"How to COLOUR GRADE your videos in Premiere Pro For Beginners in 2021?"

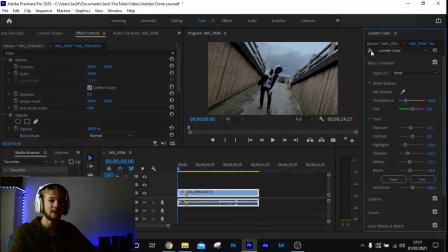4:09 This is the basics. Imagine what you can do when you get proper good at this. So as you can probably tell, I love colour grading and colour correct.
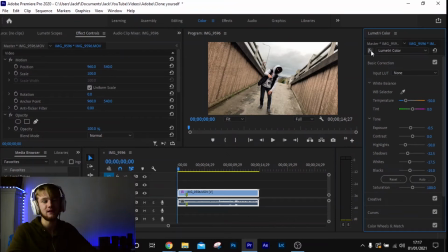4:17 It's so therapeutic and calming, so just look at that.
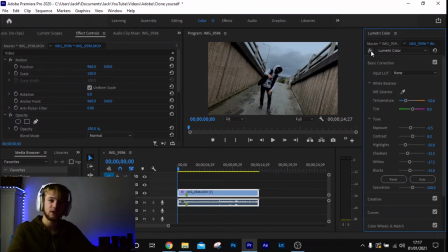4:21 It's crazy how much of a mood the colour grading and colour correcting can give you. So that's my second tip. Mess around with these sliders and understand from the get-go what kind of mood you want to give to your audience,
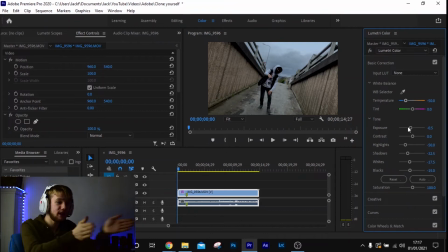4:34 because that is going to show the audience. It's going to have a completely different message if you were to go with a more happier tone, with a more warmer,
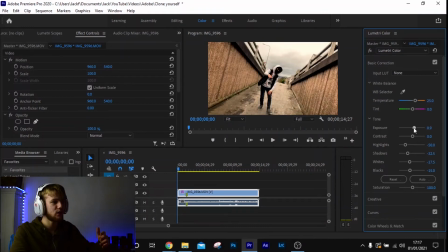4:43 happier tone, you know, give it in all this. It doesn't really fit the message and the theme of the video, because Video editing is all about story, and colour correcting adds to that story, so make sure you're in line with the kind of story and theme that you want your video to be going with.
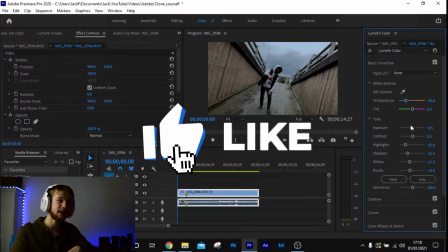4:59 And now my third tip is with the filters.
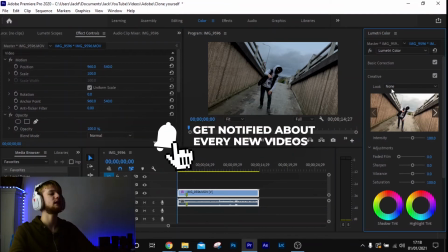5:01 So we come down, if we close our basic correction, we come down to creative, we can click these look, and now these are presets that Adobe have given us.
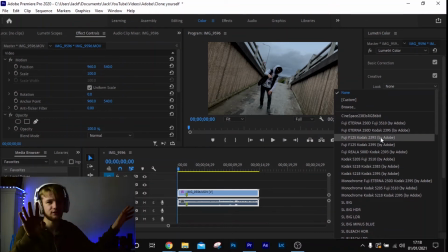5:09 We can import our own and Luts and stuff like that, so that's a bit advanced. So we're going to stick to the basics. The one that I like to use is Fuji 3510, and that's going to give us that kind of cinematic feeling.
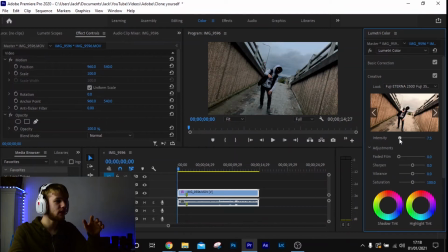5:23 So if we bring down the intensity, we can bring the intensity of it down, but if we, like that's just unrealistic. So we bring it down to probably about maybe 30 to 40, and if we uncheck the little boxes here on the right, we can turn off the filter and just look at that.
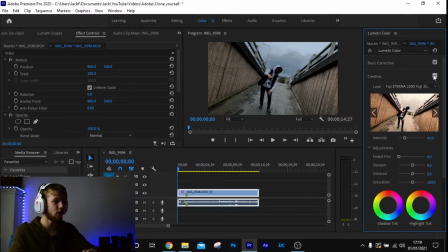5:42 That adds so much more depth to our image already. So probably about leave it 45. Again, you can mess around with different kind of ones, like just mess around with the ones you like, but my personal favourite is Fuji 3510, and it gives that more that cinematic feeling when editing and colour grading,
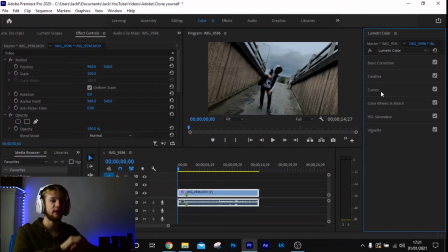6:00 colour correcting your videos. And one more tip for any kind of video that you're shooting when colour grading, colour correcting is the black bars. Now I think the black bars really adds to the colour correction, colour grading to your image. So what we're going to do, we're going to go over to effects, and we're going to look up the effects crop.
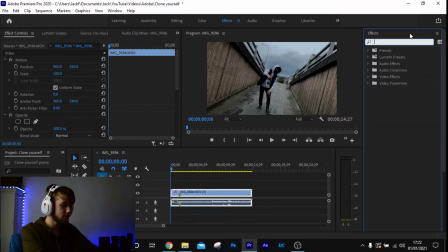6:18 And what crop's going to do is obviously crop the image. So drag it onto your clip, and then over here click on the clip, come over to the left and go down to crop. What we're going to do, I like to have it about 10%, because anything between
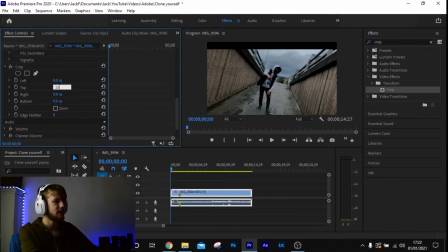6:34 10% and upwards, like say 15, kind of chops out a good portion of the image. So I would say about 8 to 10 is a good fit, depending on what kind of video you're doing. So 8, there we go, look at that, it's crazy.
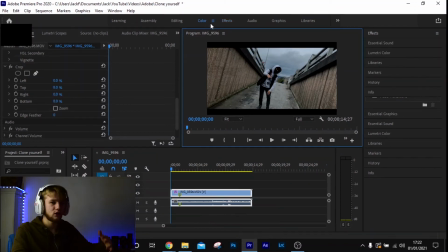6:49 I mean, the kind of colour grading, colour correction that you can do, even as a beginner, is just so mad.
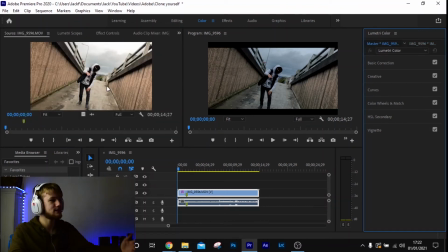6:56 Like, take this image, just take these two images, for example, it's so much more moody and dramatic. Like, this is a grind video, as I said, and grind videos are really moody and giving it all this and intense. This is reflected in the colour grading and colour correction. So to wrap up this video, colour grading and colour correction, understand what kind of mood you want to get across to your audience when they watch your video, and that will determine what kind of temperature you select, whether you go left or right, blue or orange. And then you're going to mess around with the tones. The exposure is another big one. If you want to have it more moody, move it down to the left a little bit, but not too much. You don't want to have it underexposed or overexposed. And if it's a romance, a rom-com, a comedy, whatever it might be, move the exposure just a little bit up, and it's going to bring those colours out even more. But obviously don't make it so it's overexposed. And then the Fuji Luts filters. Obviously mess around with what kind of one that suits what kind of video you're shooting, but obviously I like to go with the Fuji one. That's up to you. Mess around with all of the filters and what kind of filter you want to go with. That'll enhance your video. Black bars can really add to your image when making a music video, a YouTube video, whatever kind of video it is. Add black bars if you're going to colour grade and colour, because it really adds to that.